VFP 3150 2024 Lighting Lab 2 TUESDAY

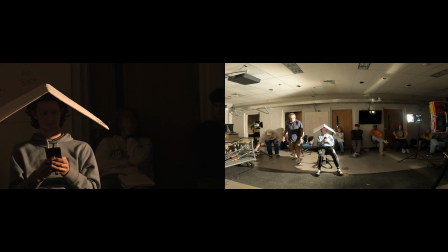[29:12]
Again, we came from the right trip. We would normally want to tape things like this down, but we're not going to take the time because none of you are standing up. So. All right. We need a sandbag on this light too.
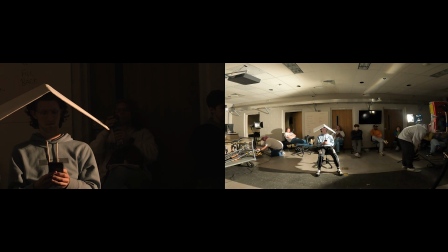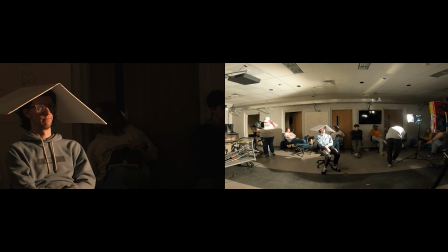[29:37]
So you want it on the back side. So you're going to try to see if you can straddle these two things with it.
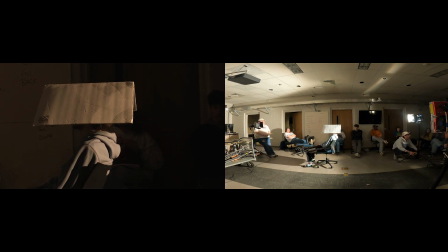[29:44]
Yeah. So, That works. I can't.
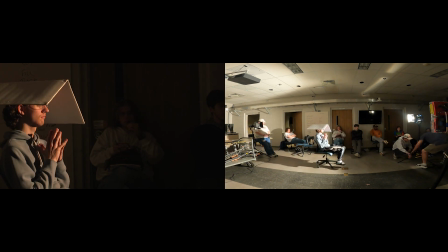[29:49]
It'd be safer if you did that, because now there's no way you can go that way. Okay. Let's point that at Ethan and fire it up.
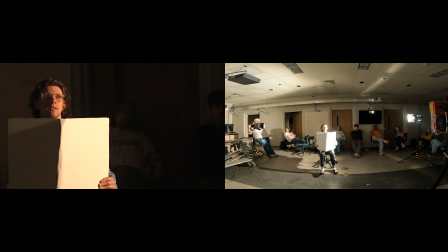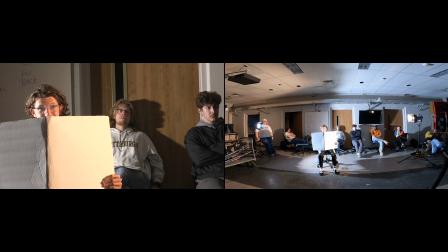[30:07]
Striking. Oh my God. Okay. Now, you can see the other side of the room.
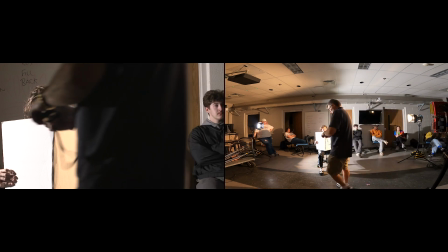[30:17]
you can see that that light's just as bright, if not brighter than this one. Yeah. So we do have
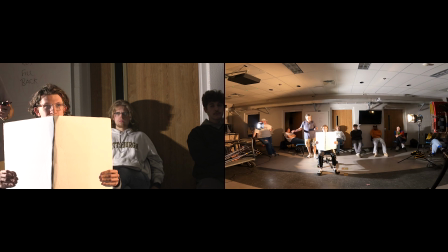[30:27]
capability to dim this light.
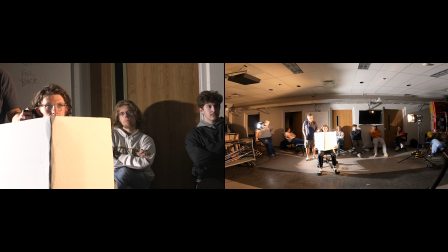[30:33]
So let's start dimming it. Okay. Okay, if you don't mind. To 75. Yeah, let's go to 75, see where we are.
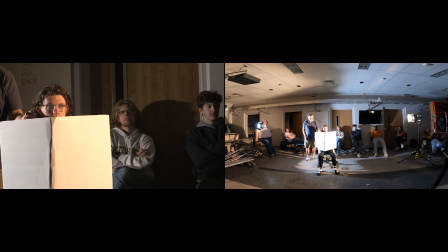[30:42]
75. That's very close. Go to 70. Okay.
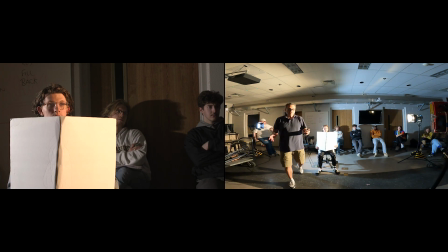[30:47]
So right now, both sides of his face, we got a shadow down the middle.
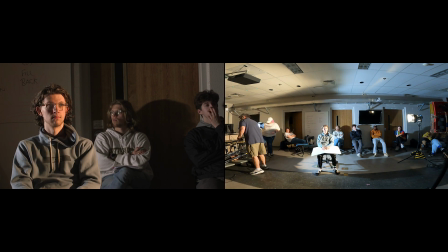[30:52]
Let's see if we move this just a little bit more. Move that light.
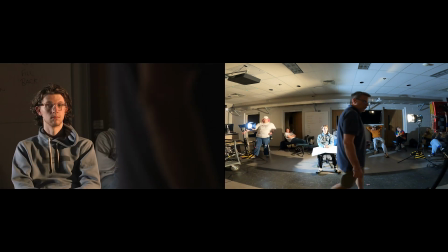[30:58]
Okay, all right. All right. Keep going. Yeah, keep going a little bit more. Let's see if we can diminish that shadow.
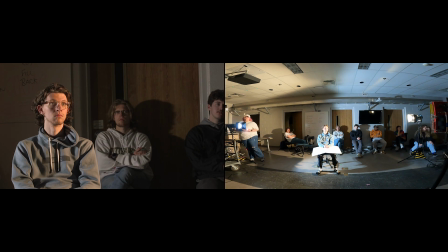[31:07]
That'll work. Okay. Both sides of his face should be evenly lit. Evenly lit. But right now, I'm telling the camera that we're shooting under daylight.
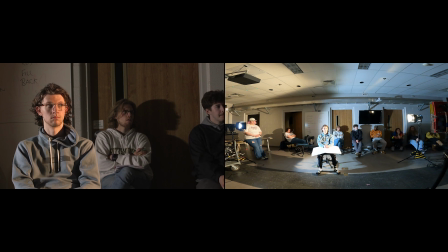[31:23]
I've given it 5,600 degrees Kelvin. That matches this light, which means if Ethan will hold up the paper,
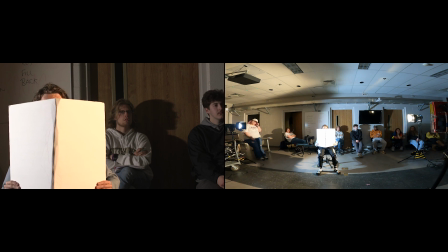[31:34]
this side is looking orange, because this light's orange, but this side is looking pretty white, because we've told the camera, okay, this is the light we want to look white. Okay? Once again, did the camera stop recording?
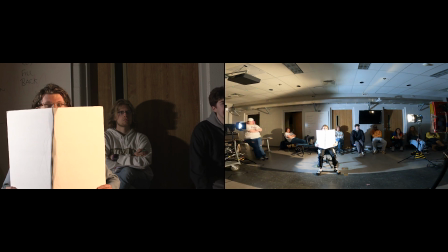[31:51]
Oh, no, it's still recording. All right. Once again, if I decide to tell the camera that that light should be seen as white, and I take it down to 3,400, now this side is blue and that side is white.
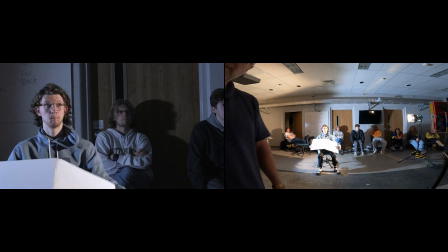[32:10]
Let's look at your face, Ethan. This side of his face is much bluer.
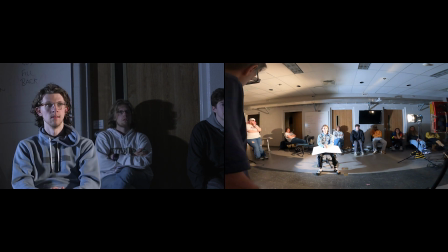[32:15]
That side is more normal skin tone.
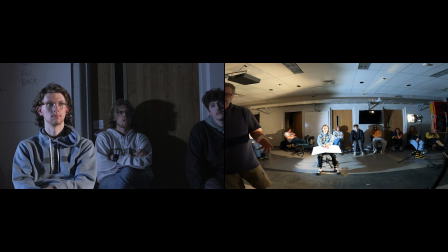[32:21]
Now, we can use this creatively if we want.
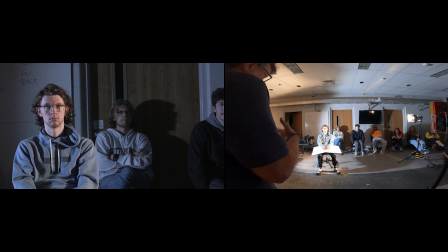[32:27]
If I want to feel like there's a sense of a colder light coming from somewhere, I can set this back.
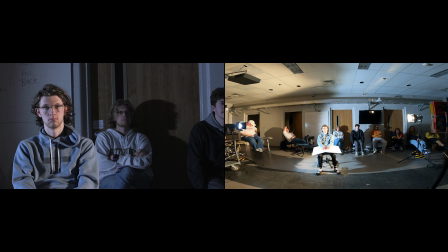[32:36]
Notice where it is. I can set this to 3,400 as it is, and we have the sense of that whiter light coming in. We get the contrast between those two colors. If I want the sense there's a warmer light source somewhere, I can change this back up
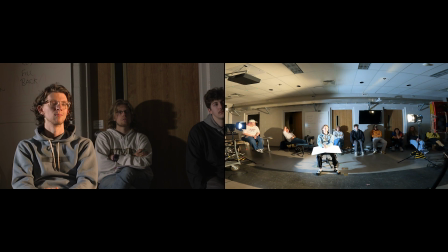[32:54]
to 5,600, and now I've got this sense of the warmer light coming in on one side and get basically white light on the other, right? Now, some people in some situations will dictate that you don't want to mix sources.
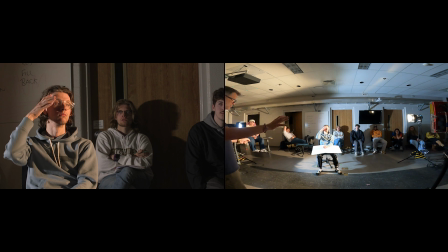[33:13]
You don't want one source to look one color and another source to look another. And right now, we've got two sources.